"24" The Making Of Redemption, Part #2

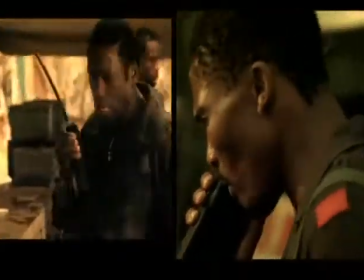[4:09] Or is he with that bat brother? There were two men. Along the river would be their fastest route.
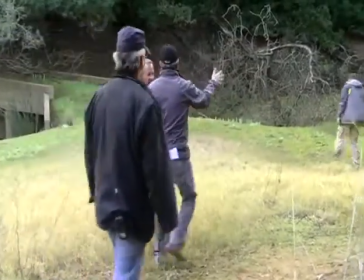[4:14]
It's been pretty good so far. They've been going through the jungle, nothing's happening, but suddenly they come across this bridge over here, and as they go across, they come out into an opening, and just at that point, around this river bend,
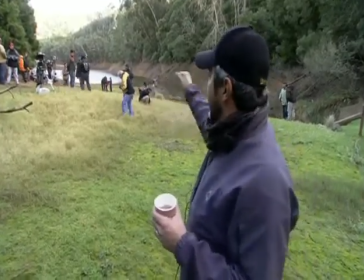[4:25]
comes this very mean-looking helicopter, comes through, and there's a stuntman hanging on the right side, fires with a machine gun,
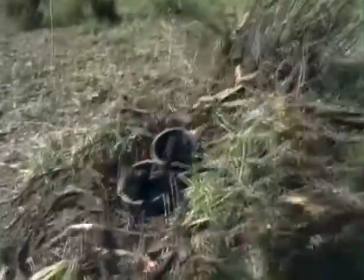[4:32]
and as you can see, the effects guys are putting in the hits into the mud. And at this point, too, it's interesting because Jack and Benton are splitting up.
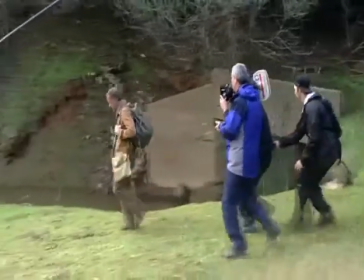[4:40]
He says, thanks for helping us. Go down this river and you're safe. And of course, the helicopter keeps Jack in the game.
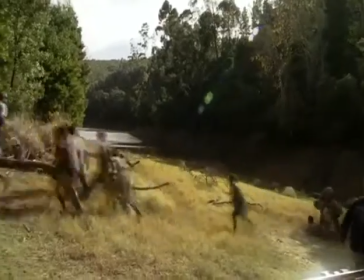[4:46]
And Jack and Benton get all the kids safely into the forest.
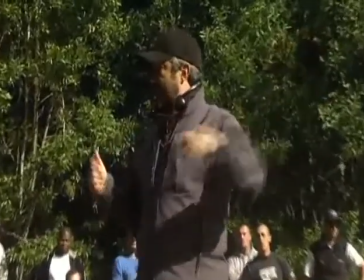[4:50]
This scene doesn't have any dialogue except for Kiefer saying, Carl, Kids run and everyone runs.
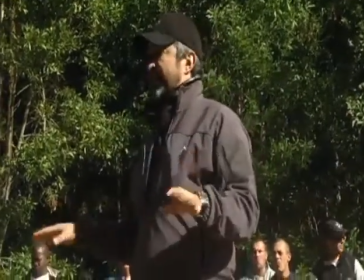[4:57]
The dialogue part is done. This is only for the action part with the chopper. And action!
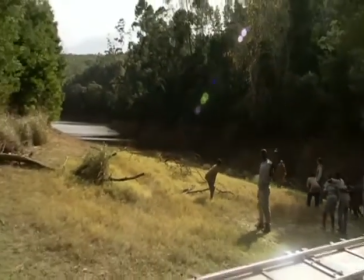[5:04] Get the kids in there, please! Run, run!
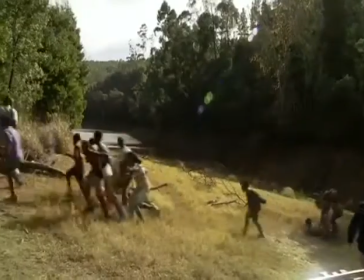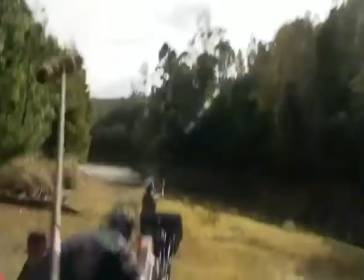After we do a couple of runs looking back at the helicopter with Kiefer in the foreground and the kids,
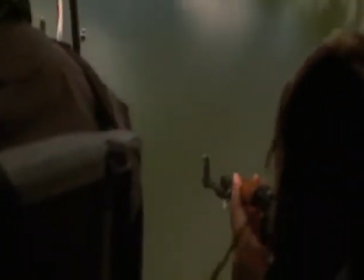[5:23]
then we're going to actually put a camera inside the helicopter and be over the man with the machine gun shooting down and seeing Dubaku's point of view of the children.
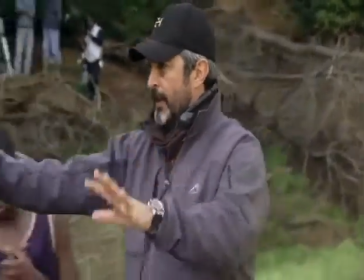[5:31]
So here's what's going to happen. We're going to be here like this. We're going to say action.
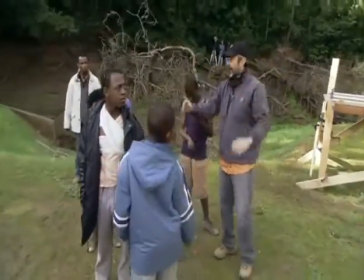[5:36]
The helicopter comes around. Everyone looks at the helicopter. They say run. You run into the woods.
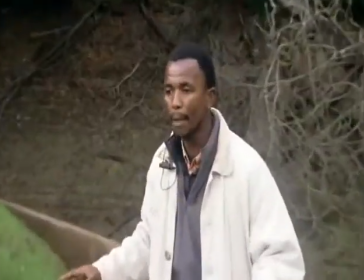[5:42]
The helicopter is going to run. Why are you happy? I like the fact that you had the corner.
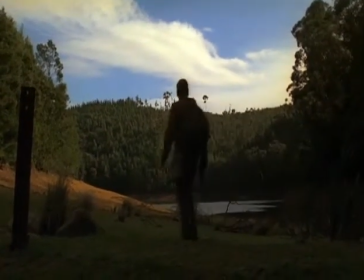[5:48]
That was the key to the thing, because if it was a long river, then you would see the helicopter coming for forever, basically.
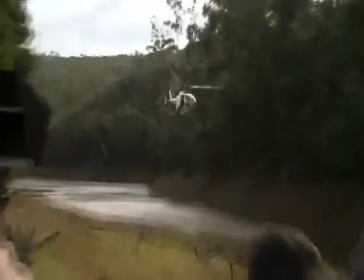[5:54]
So this gave us a great ability to have that chopper be right on them right away.
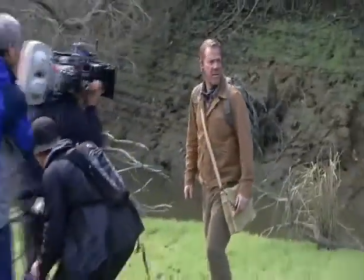[5:59]
You've got to remember that Benton and Jack are two guys that were in special forces. They would know when a helicopter is attacking them.
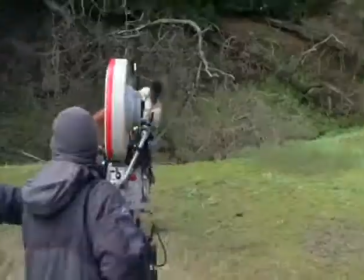[6:05]
So this gives you that huge element of surprise. And if they're surprised, our audience is surprised.
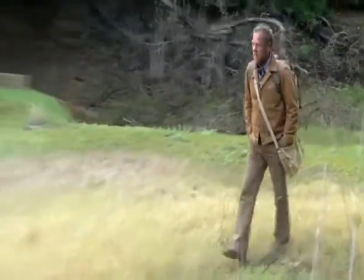[6:10]
Actually, I like it back further, because the longer I'm out here, the more dangerous it gets.
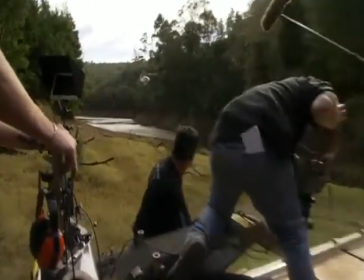[6:15]
Ready? And tell him to come through. Come through. Here he comes. Here he comes. Wait. Ready?
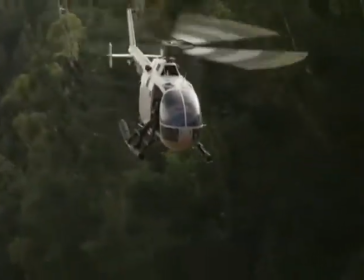[6:20]
Go. Now. Shoot at him.
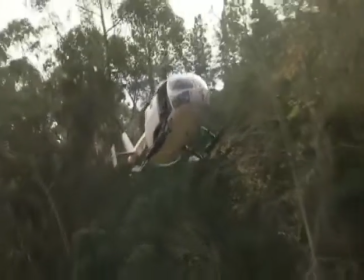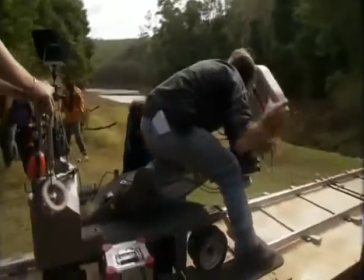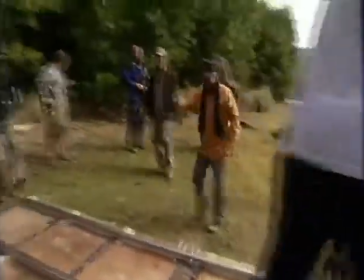[6:33]
Okay, land him.
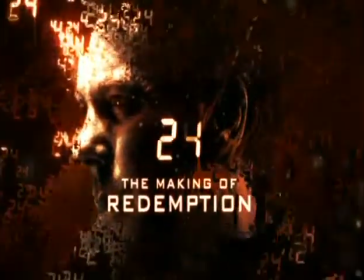I play Willie. Is the boy that lost his whole family, and then he's left with Mr. Benton since he's the head of the school.
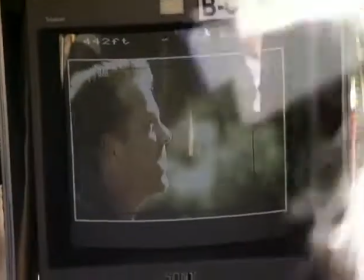[6:53]
Jack Bauer was leaving, so he was one of the people that I looked up to in the whole movie,
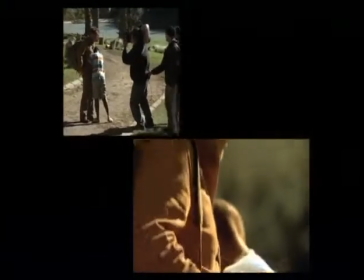[6:59]
and I felt a connection with him, and like when he had to go away, it was like ripping a part of my heart away, yeah.
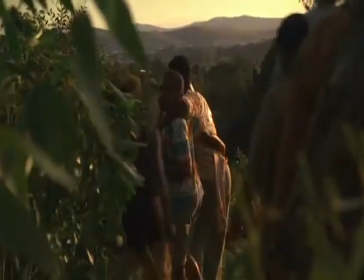[7:06]
One of the most miraculous things is just working with, they've been unbelievably great. The young actors that are here, the local acting talent has been wonderful, very important to our story, and they've been really strong.
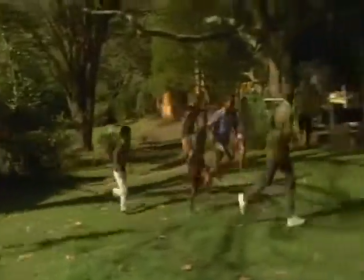[7:17]
They certainly have their fun during the day, but when we go to work, I'm just really excited to do it,
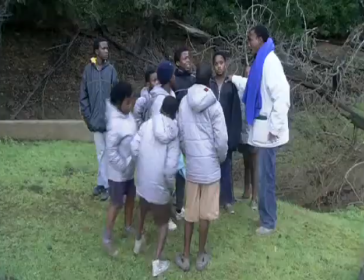[7:22]
and their willingness to kind of play all the parts and do all that stuff has just been kind of extraordinary. Working with Kiefer has been out of this world. He's got the pace of a racehorse. And he learns lines in like seconds, and it's been honestly a nerve-wracking experience. But it's one of those things that if you can go through a 24 set, you can do anything.
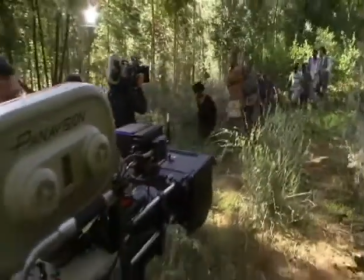[7:46]
The kids have been remarkably good. I'm stunned how they've kept up, and you know, we've worked them hard. They've gone the full 10 hours, they've done a lot of running around, but they managed to keep their attention. It's my first serious movie role, and it's like, it changed me. It's what I didn't expect. Working with Kiefer has been a real pleasure. I've only had one scene with him at the moment, but you know, it's been a real pleasure working with somebody of caliber and that sort of generosity as an actor. So yeah, I feel very honored to be part of this, actually. You don't have a chance to mess up your lines.